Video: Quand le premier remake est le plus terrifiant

Suite à ce scandale, une atmosphère de conspiration et d'inquiétude régnait aux Etats-Unis, et l'invasion des profanateurs de sépultures, sorties quatre ans plus tard, retranscrirait le sentiment lié à ce complot.
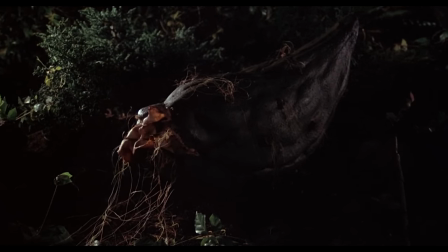Cette menace froide, sans émotion, représentée dans la musique par cette pulsation électronique incessante, grandissante.
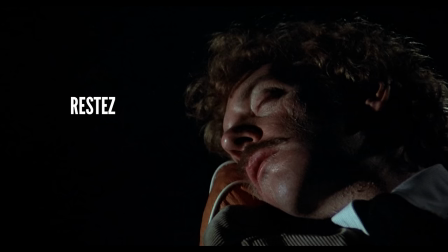Face à la terreur de ce son hypnotisant qui vous tire lentement vers le sommeil, vers la mort, la musique retentit comme une lueur d'espoir.
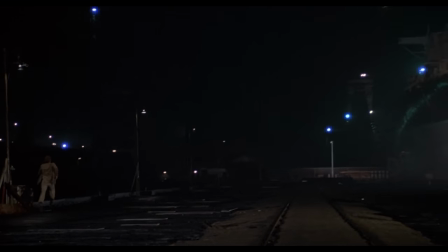Les Cornemuses qui jouent Amazing Grace, le célèbre cantique chrétien qui invoque la rémission des péchés par la grâce de Dieu, tel un signe de salut divin qui viendrait sauver nos personnages.
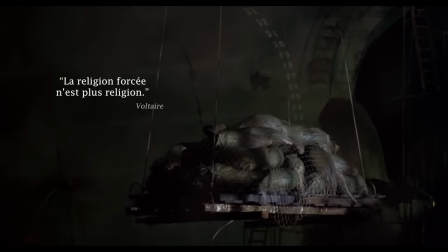Mais ce n'est qu'un leurre. La religion forcée n'est plus religion. Là où il y a la peur, il n'y a pas de religion.
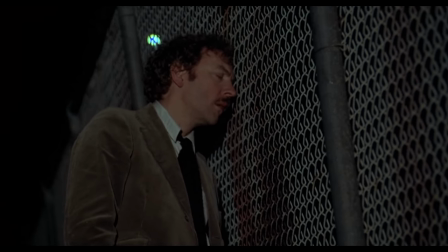Le cantique chrétien ne sauvera pas nos héros. Tout comme le chaleureux réconfort de l'amour n'était qu'un espoir vain, un instant de répit.
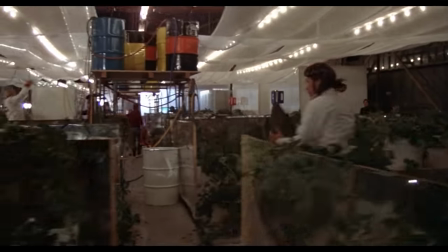Car face à la vague de conformisme, face à la masse grandissante de la menace, chacun finit par se battre seul pour sa propre survie,
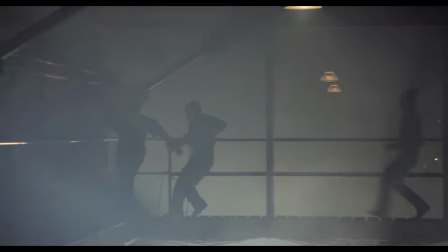luttant sans espoir contre un mouvement impossible à arrêter, pointé du doigt par les personnes mêmes que l'on a aimées. On pourrait bien imaginer une suite dans laquelle certains survivants continuent de se battre pour arrêter la propagation des cocons de l'espace.
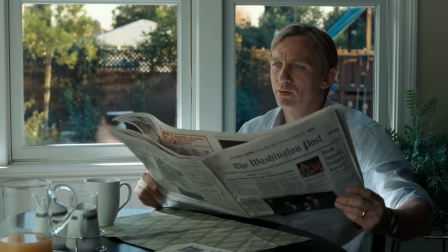D'ailleurs, dans le dernier remake de l'adaptation, l'humanité revient à la normale, juste pour nous montrer que les hommes se débrouillent très bien pour être sans cœur.
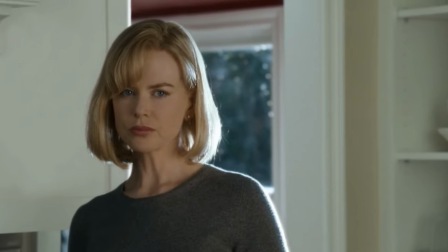Pas besoin d'une espèce extraterrestre pour ça. Mais nous sommes dans un film d'horreur, et un film d'horreur qui se finit bien, c'est comme un dessert aux choux-fleurs. Ça sent le prout.
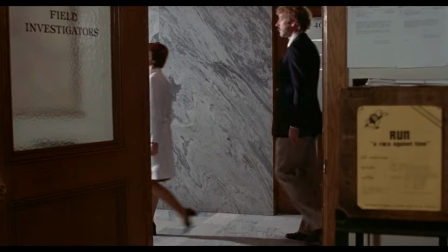C'est pas bon. Alors qu'on nous montre Mathieu, qui jusque là a survécu en se faisant passer pour une fleur de l'espace, en s'intégrant parfaitement au rythme dénué d'émotion de la vie sous l'occupation alien,
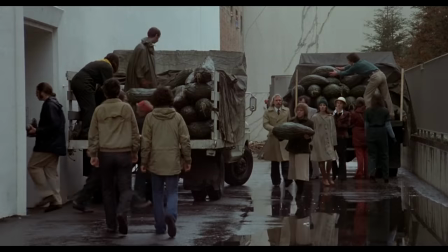en laissant faire la transition de masse qui est en train de se préparer pour les plus jeunes générations, on le voit jeter un dernier coup d'œil à celle qu'il aimait autrefois, pour nous montrer qu'il est encore bel et bien humain.
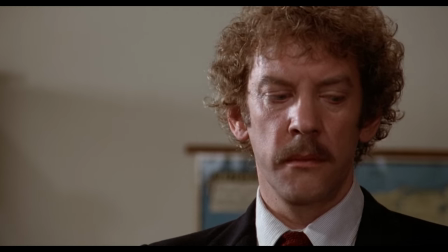Ou alors, peut-être que c'est nous qui projetons ces émotions sur lui.
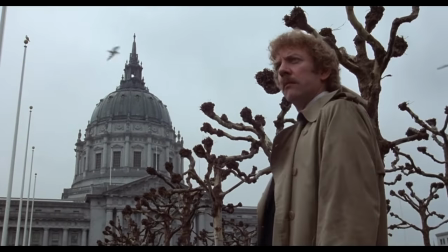Peut-être que par anthropomorphisme, nous avons fini par projeter notre espoir optimiste d'une victoire des émotions sur le dernier homme auquel on s'identifiait.
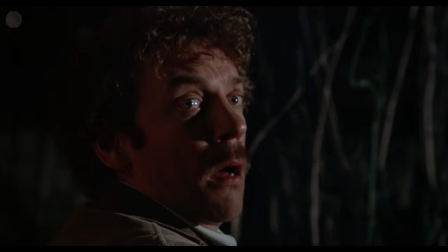L'indifférence et le conformisme auront eu raison de notre identité, nous rendant passifs et vides d'émotions avant même que l'on s'en rende compte.